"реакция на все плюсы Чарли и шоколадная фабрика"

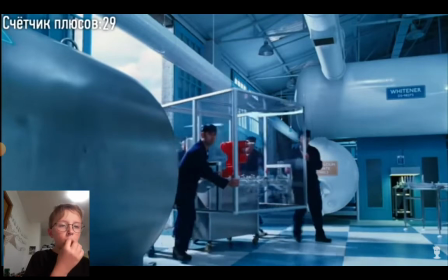(12:24)
Увольнение мистера Бакета напрямую связано с запуском золотых билетов. А вся эта ситуация нужна для обострения чувства бедности.
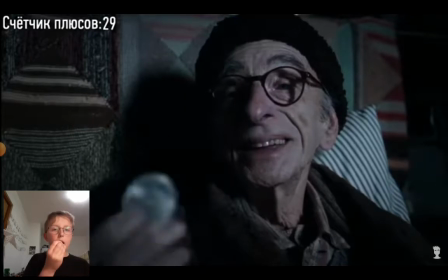(12:31)
Дабы сделать покупку второго шоколада еще более рискованной.
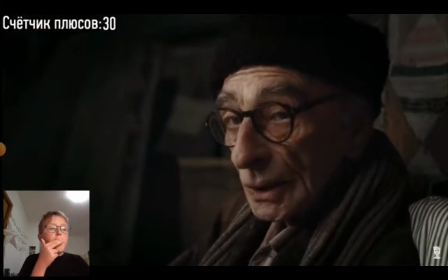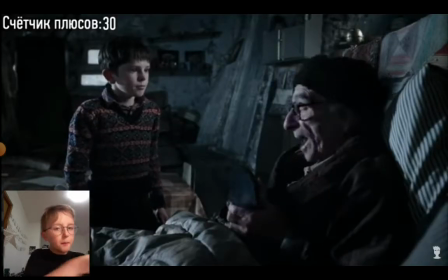(12:39) Понимаю.
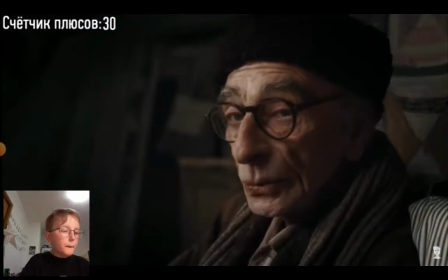(12:43)
Решение дедушки отдать свои запасы вызвано личным желанием посетить фабрику. Второй раз зрителям дают надежду на чудо.
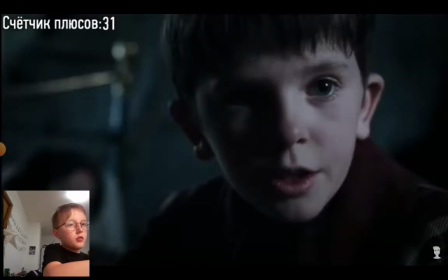(12:54) Дедушка, так крепко.
Забавный переход.
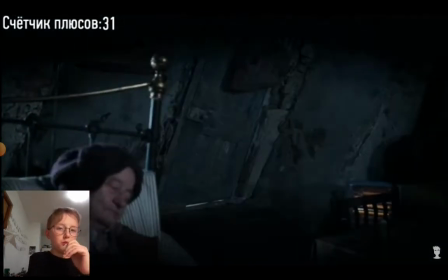(12:58)
Вместо обычного отъезда камеры от дома, а далее камеры с радостным Чарли, авторы просто решили обойтись заснувшим дедом.
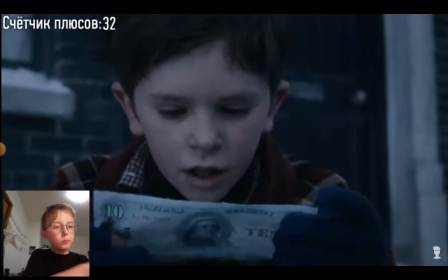(13:07)
Прикольно, чтоб не тратить много времени. Следите на дизайн купюры. Он не повторяет оригинальные 10 долларов, а является смешением американских долларов и английских фунтов.
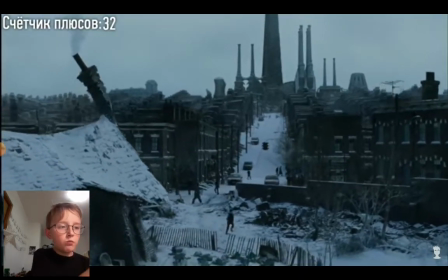(13:15)
Сама архитектура городка также совмещение английских улочек с американскими почтовыми ящиками.
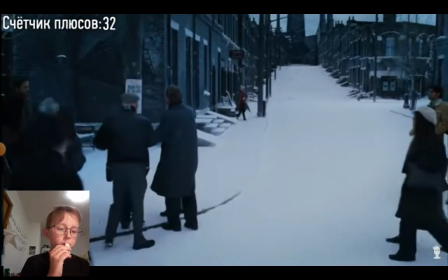(13:21)
Это не знал. Чтобы было комфортно американскому прокату и не уходили далеко от оригинала.
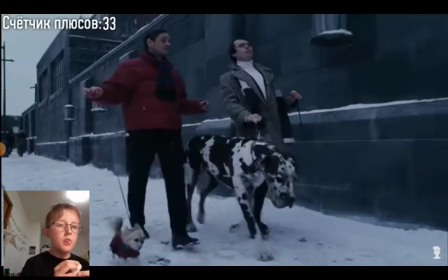(13:29) Петя, нет билета.
Нормально. Огромная собака и маленький белый.
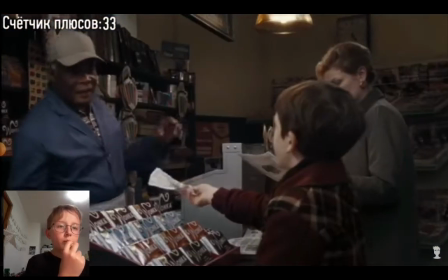(13:39) Один восхитительный сливочный восторг гонки, пожалуйста.
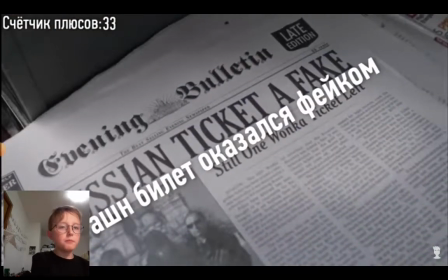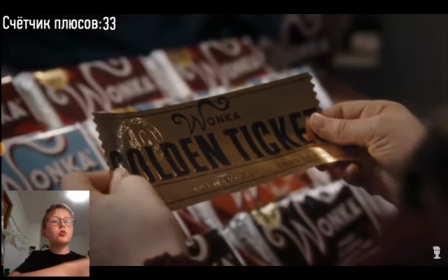(13:48)
И вот чудо!
Это золотой билет. Ты только что нашел последний золотой билет в моем магазине.
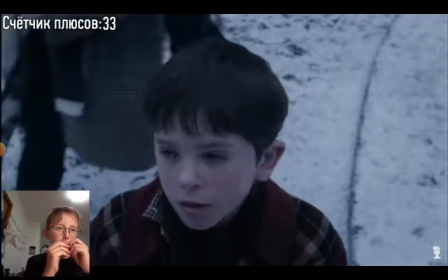(13:56)
Окончательно лишив нас веры, Чарли находит золотой билет. Даже услышав, что последний билет был найден в России, он все равно не переставал верить в чудо.
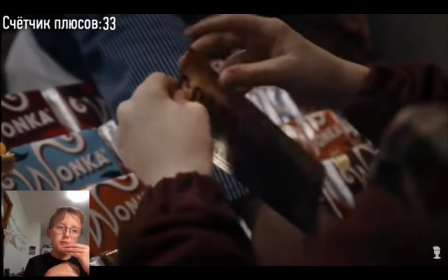(14:04)
И чудо произошло. Это хоть и абсолютная случайность, но только благодаря вере в невозможное, Чарли решился купить плитку.
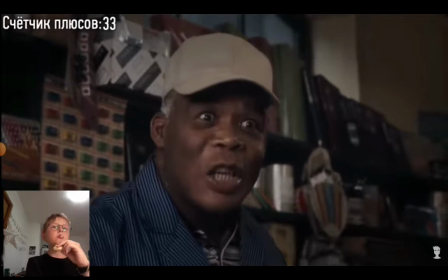(14:10)
Хотя и не было смысла покупать шоколад, ведь для него последний билет в России.
Последний золотой билет!
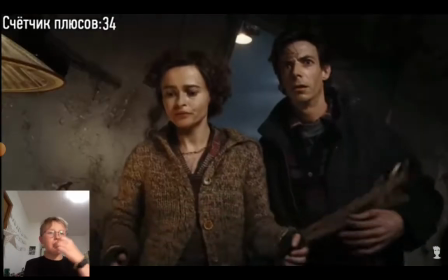(14:17) Он мой! Вот, прочитай эту цену. Мы хотим услышать, что здесь написано.
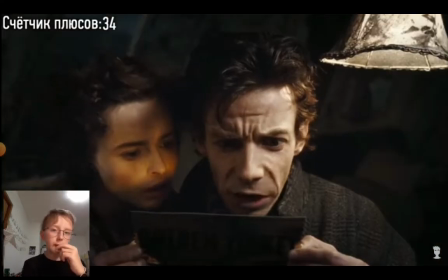(14:24) Приглашаю тебя посетить мою фабрику в течение целого дня.
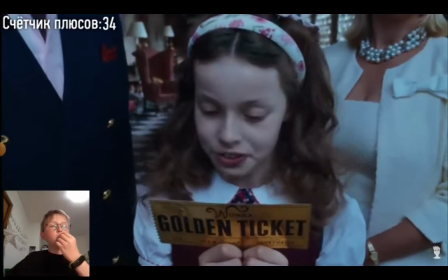(14:28) Один из пятерых счастливчиков получит главный приз. Нет, я не хочу идти.
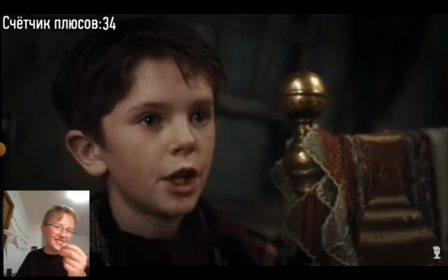(14:37) Предлагали $500 за билет.
Фига себе, умер от кринжа.
Деньги, нам нужны больше шоколада.
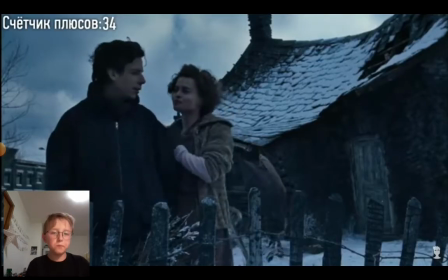(14:43)
Сюжетный поворот. Увольнение отца было важным и для этого решения Чарли.
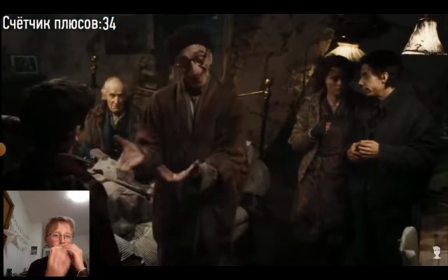(14:47)
Осознавая ответственность и возможности, он решает помочь семье, нежели посетить любимую фабрику.
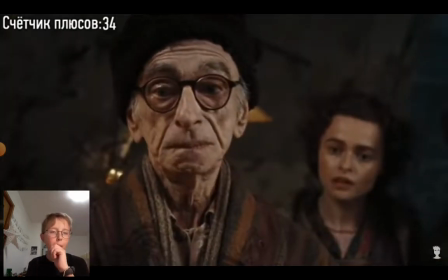(14:52)
Такого решения никто не ожидал, но иного и быть не могло.
Юноша.
Печаль.
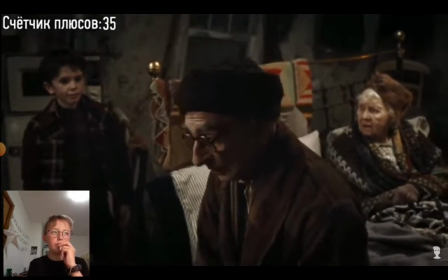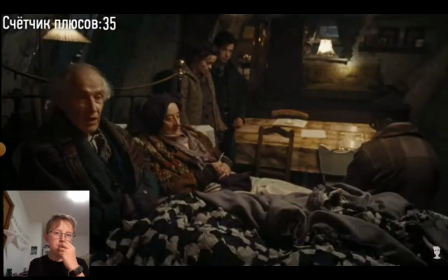(15:00)
Что-то здесь там.
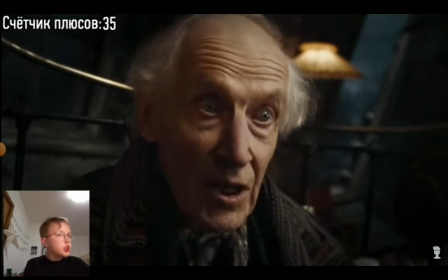(15:05) А можно его подделать?
Ну это плохо.
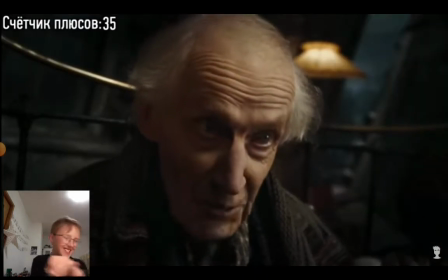(15:13) Да, сэр. Тогда стряхни грязь со штанов. Тебе нужно идти на фабрику.
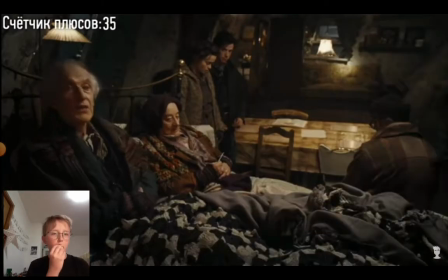(15:19)
Снова неожиданное решение. Тот, кто меньше всех верил в чудо, помогает этому чуду сбыться.
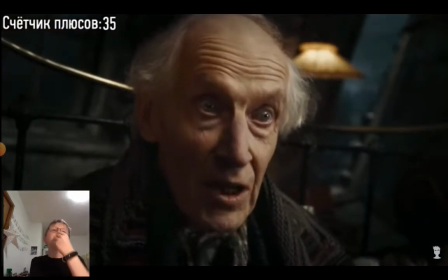(15:24)
При этом второй дедушка остается резким и строгим.
А, что он тут делает?
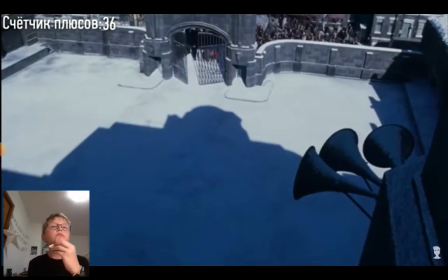(15:30) Пожалуйста, заходи. Что?
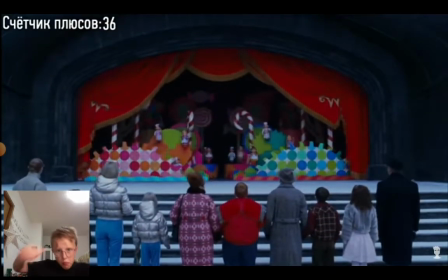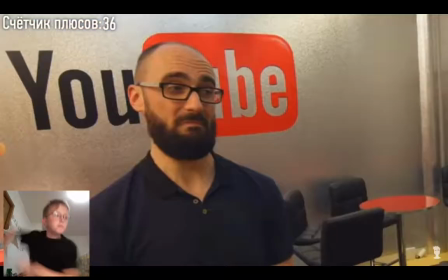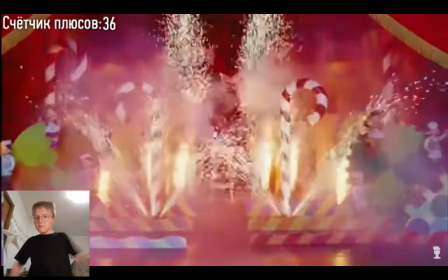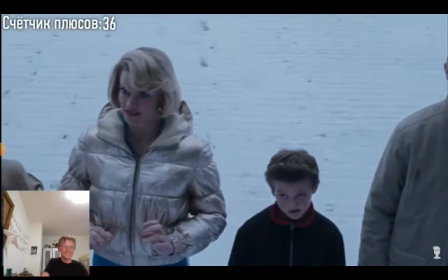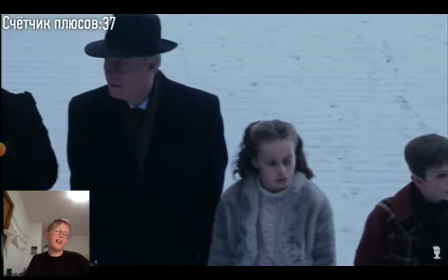(16:00)
О, Шрек. Шрек.
Великолепно, правда?
Ну, зато финал.
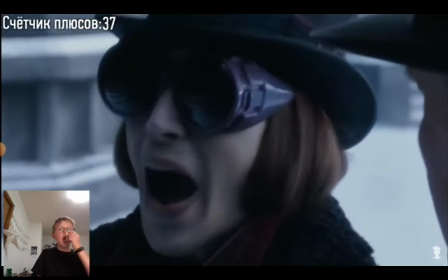(16:07) Вау, вы кто?
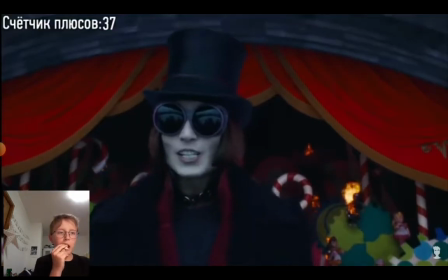(16:13) Доброе утро, звездный свет. Земля говорит
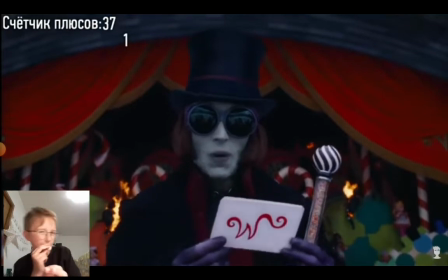(16:19) здравствуй. Меня зовут Лили Бонка. Тогда ваше место вон там. Оттуда я не спал.
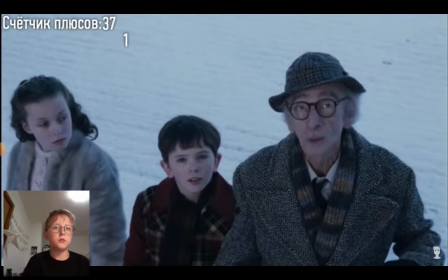(16:24)
О, счетчик сбился. Единичка одна сбился.
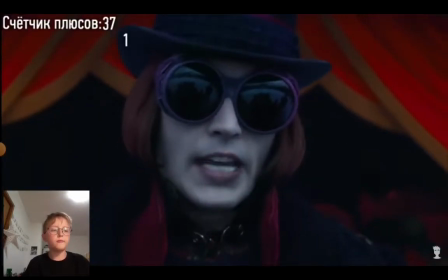(16:28)
Счетчик. Счетчик сбился.